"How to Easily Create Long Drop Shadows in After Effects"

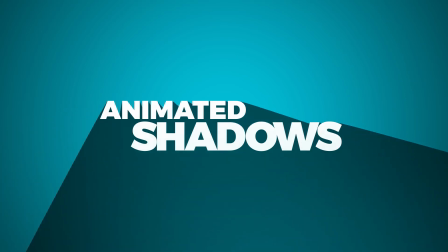[0:00]
All right, sit down, everybody. I'm going to show you how to animate a long shadow like this in After Effects.
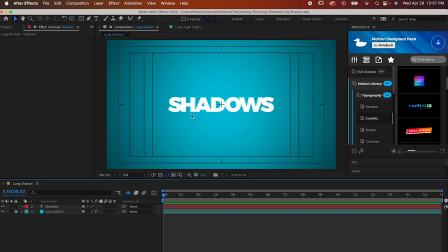[0:05]
I'm going to be doing this on text, but it works on basically everything. A shape layer, an image, you know, you get it.
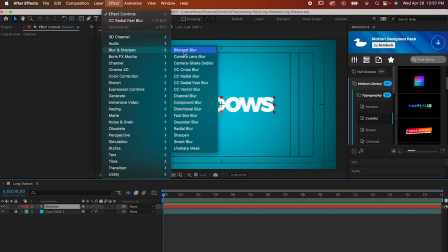[0:11]
For the first effect, go to Effect, Blur and Sharpen, Radial Fast Blur, which is going to make it bulge out like this.
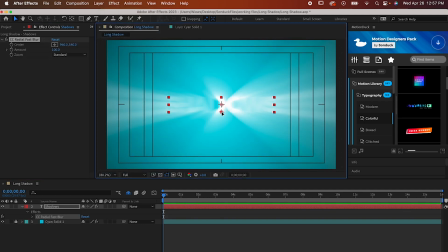[0:17]
Kick up the amount to 100, and it's going to look pretty hard to see after that, especially when we move the center of it to the starting point of our animation.
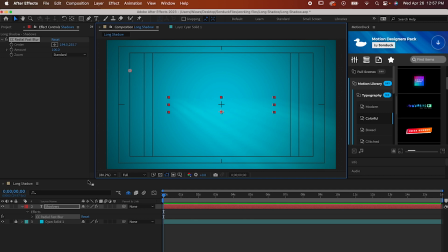[0:24]
We're not going to animate it just yet, but while you're getting it into place, think of the center like a light source creating a shadow on the opposite side of the text. Next, go to Effect Matte Matte Choker. This helps clean up the blur to make it a bit more shadow like and all we have to do is set all of its settings to zero except for iterations which can stay at one.
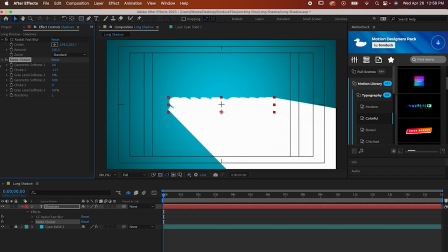[0:43]
Then go to Choke 1 and crank that all the way to the left which will leave it at negative 127. Now let's actually make it look like a shadow by going to Effect Generate fill.
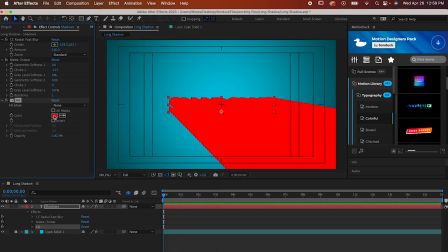[0:53]
By default, it'll probably make yours red, which we don't want, so let's set it to black instead. And it's looking a little bit too intense, so let's go ahead and lower that opacity. I'm setting mine to 50%, but you can adjust yours however you see fit.
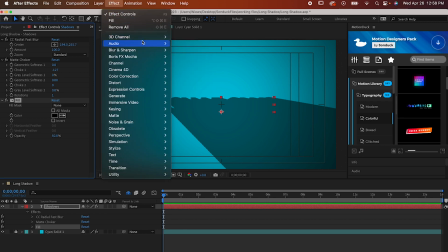[1:07]
And we're almost done! Let's just get our original text back by going to Effect, Channel, CC Composite.
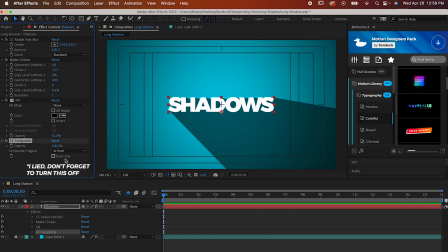[1:13]
And we don't really have to do anything with this one. It just brings the original text back on top of all the other effects. Now, how about we finally animate it? Go back up to your fast blur and make a keyframe for center.
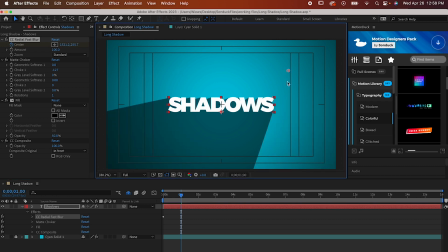[1:24]
Now move forward a bit on the timeline and bring the center along a straight line like this and you've got a simple shadow animation. And that's the basics of this effect, but for one last detail, I want to brighten up the shadow a bit by going to Effect Transition Linear Wipe.
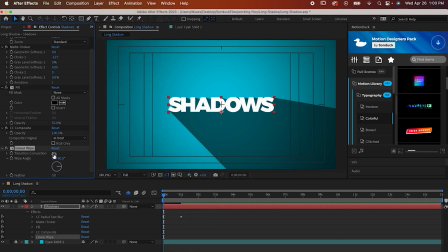[1:37]
Set the completion of the wipe to 10% and the feather to 700. Now I'm going to set the wipe angle to a point where it sort of lines up with the shadow at the beginning of the timeline. You kind of just have to eyeball it, but negative six looks really good to me.
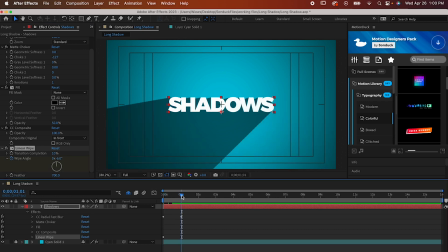[1:50]
I'm going to make a keyframe for it, then go to the end of the shadows animation and adjust the wipe to match, which looks like about four percent. And look at that. That took me like 20 seconds and it added a nice level of depth to my shadow. I'm going to wrap up by highlighting and easy easing my keyframes so they play a bit smoother. And that's that.
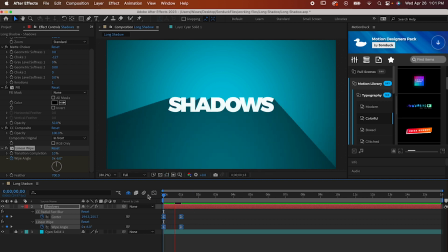[2:08]
Hope you like this one and I'll see you next time.
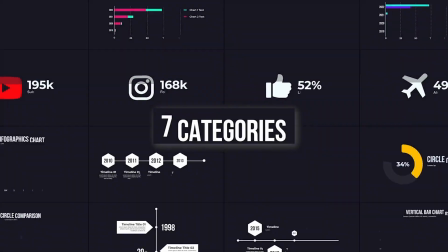[2:11]
If you're looking to save time and produce awesome work right here in After Effects and Premiere Pro, check out our links below to get access to our Motion Duck extension,
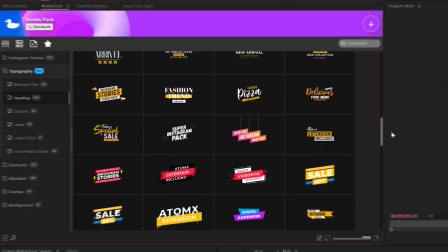[2:19]
which contains thousands of editable templates that are easy to update and ready to go for any commercial,
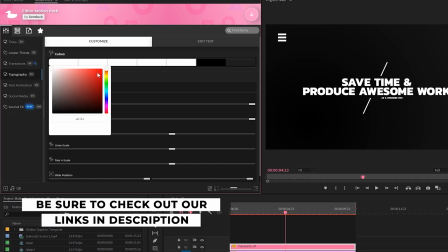[2:24]
client, and personal project.